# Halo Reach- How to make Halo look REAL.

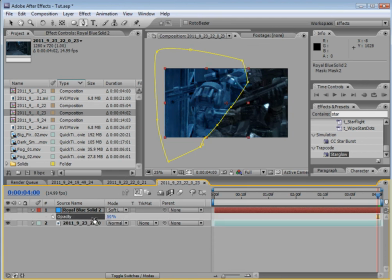hit T and bring it down F to feather it bring it up to I don't know like 60 or something
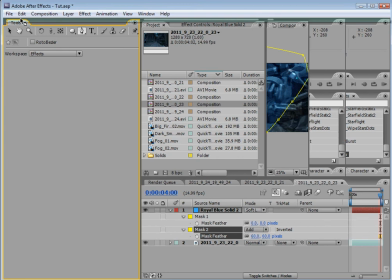never let your light shine oh shit okay nice winning
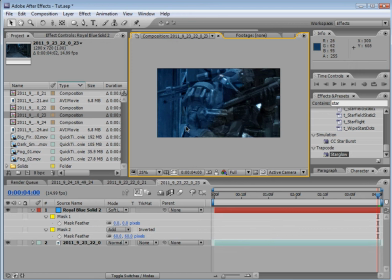that looks good doesn't look too harsh and you'll see how we blend it new
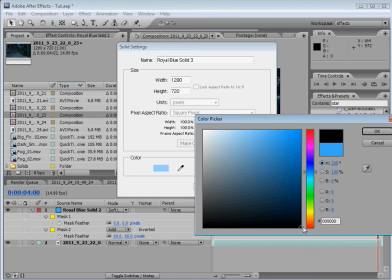solid make it black lens flare L-E-N-S
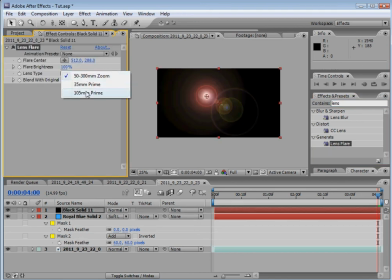Alright Change it to the 105 Nm Drag it up here Make it very bright Or wherever your light is
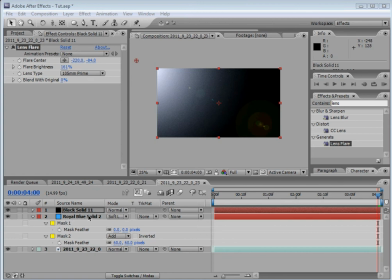Change it to the screen
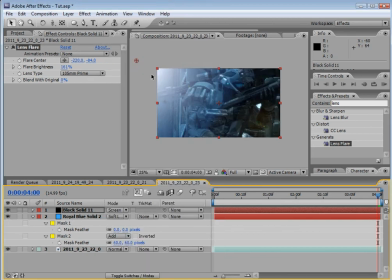And that's good You want it bright That's the whole point of emphasizing The whole light Winning I'll stop saying that Charlie Sheen shit sorry all right now we're gonna do new you know a solid
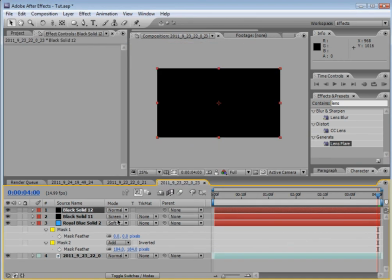black again go to youtube and type in how to make snow in cc particle world for this because
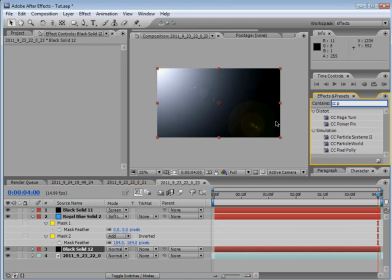there's something called cc particle world there it is i forget how to make snow in it because i just use particular regardless you don't have
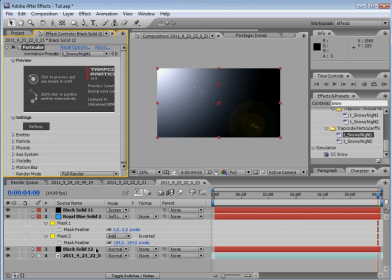to if you're not using snow you just throw snow on that's what i do make sure it's underneath the light you got to make sure it's underneath the
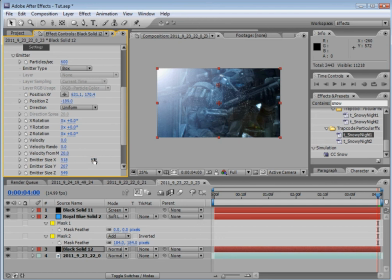light so that it actually shows how it's being affected you know so like oh wow that snows actually no
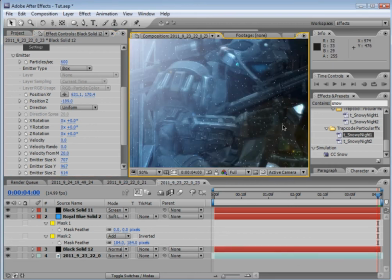that's fine is it coming out on the side yeah it's
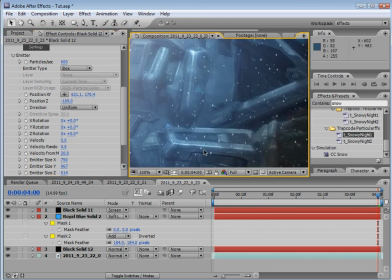fine all right sometimes people say you know it's better to have smaller flakes of snow but I think that crowds the scene and
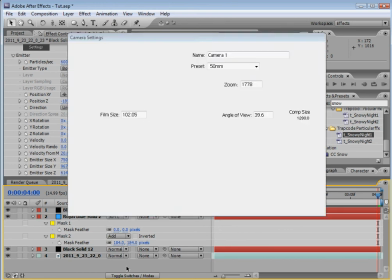although you want to have as realistic as possible like I know that's my goal there's some things that I kind of contradict and I don't like when the flakes are that small because it
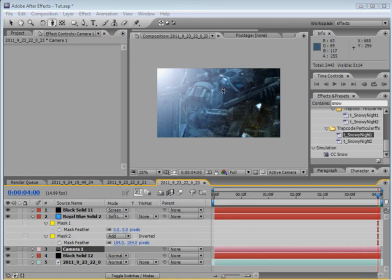crowds the scene yeah i'd rather have a lot of what do you call just bigger flakes sorry that may happen a few times but that's because i have so many other projects being rendered all right so there you go there's your snow um what
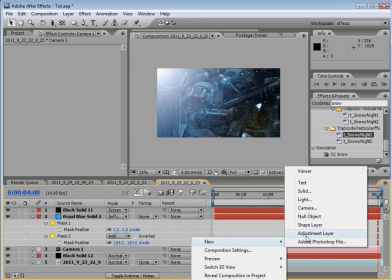else is there oh of course new this is the main part of the actual deal new and then you do adjustment layer
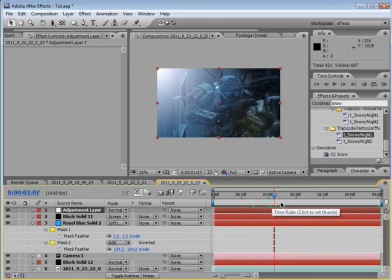and pick a spot where your your subject is you know primarily there like the the average spot that he's going to be in so we'll do that
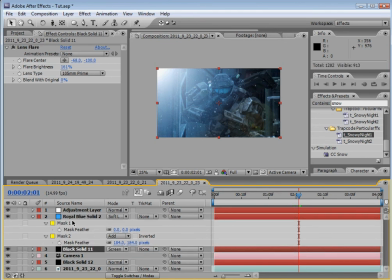we'll do that now and uh by the way I just threw the lens flare underneath the blue solid because it looks better it gives it more of a blue tone the adjustment layer what we'll do is we'll take a mask now you're probably saying well what are we going to mask out on the adjustment layer
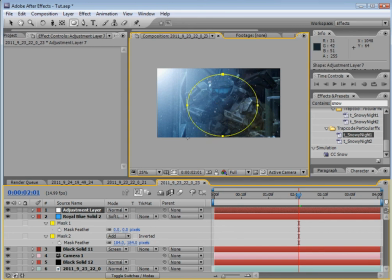circle around your your subject, like so,
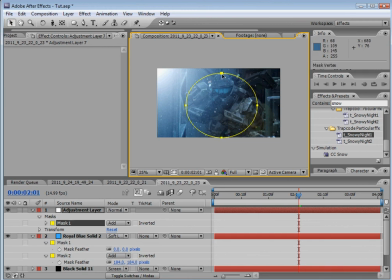there you go, now add a fast blur, depth of field is hard, because you know, you really don't want to rotoscope out your whole guy, I mean, you can go for it,
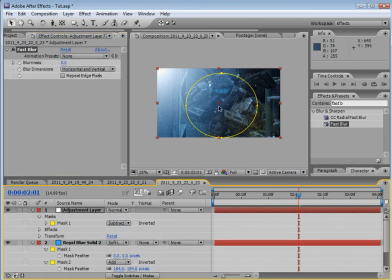but I want to change this to subtract, but this is the equivalent of cheap depth of field, and it tricks people, and it works,
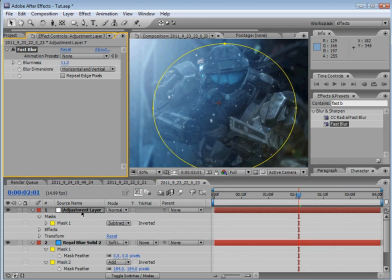so fade it up, there we go, now hit F on the mask filter the balls out of it
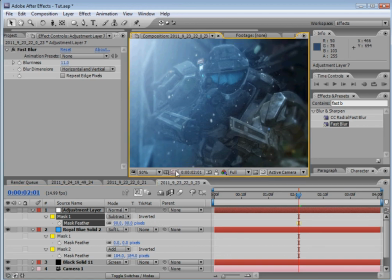feather not filter feather well no according to you guys it's a filter there we go and that looks good now as you can see he is uh he's focused on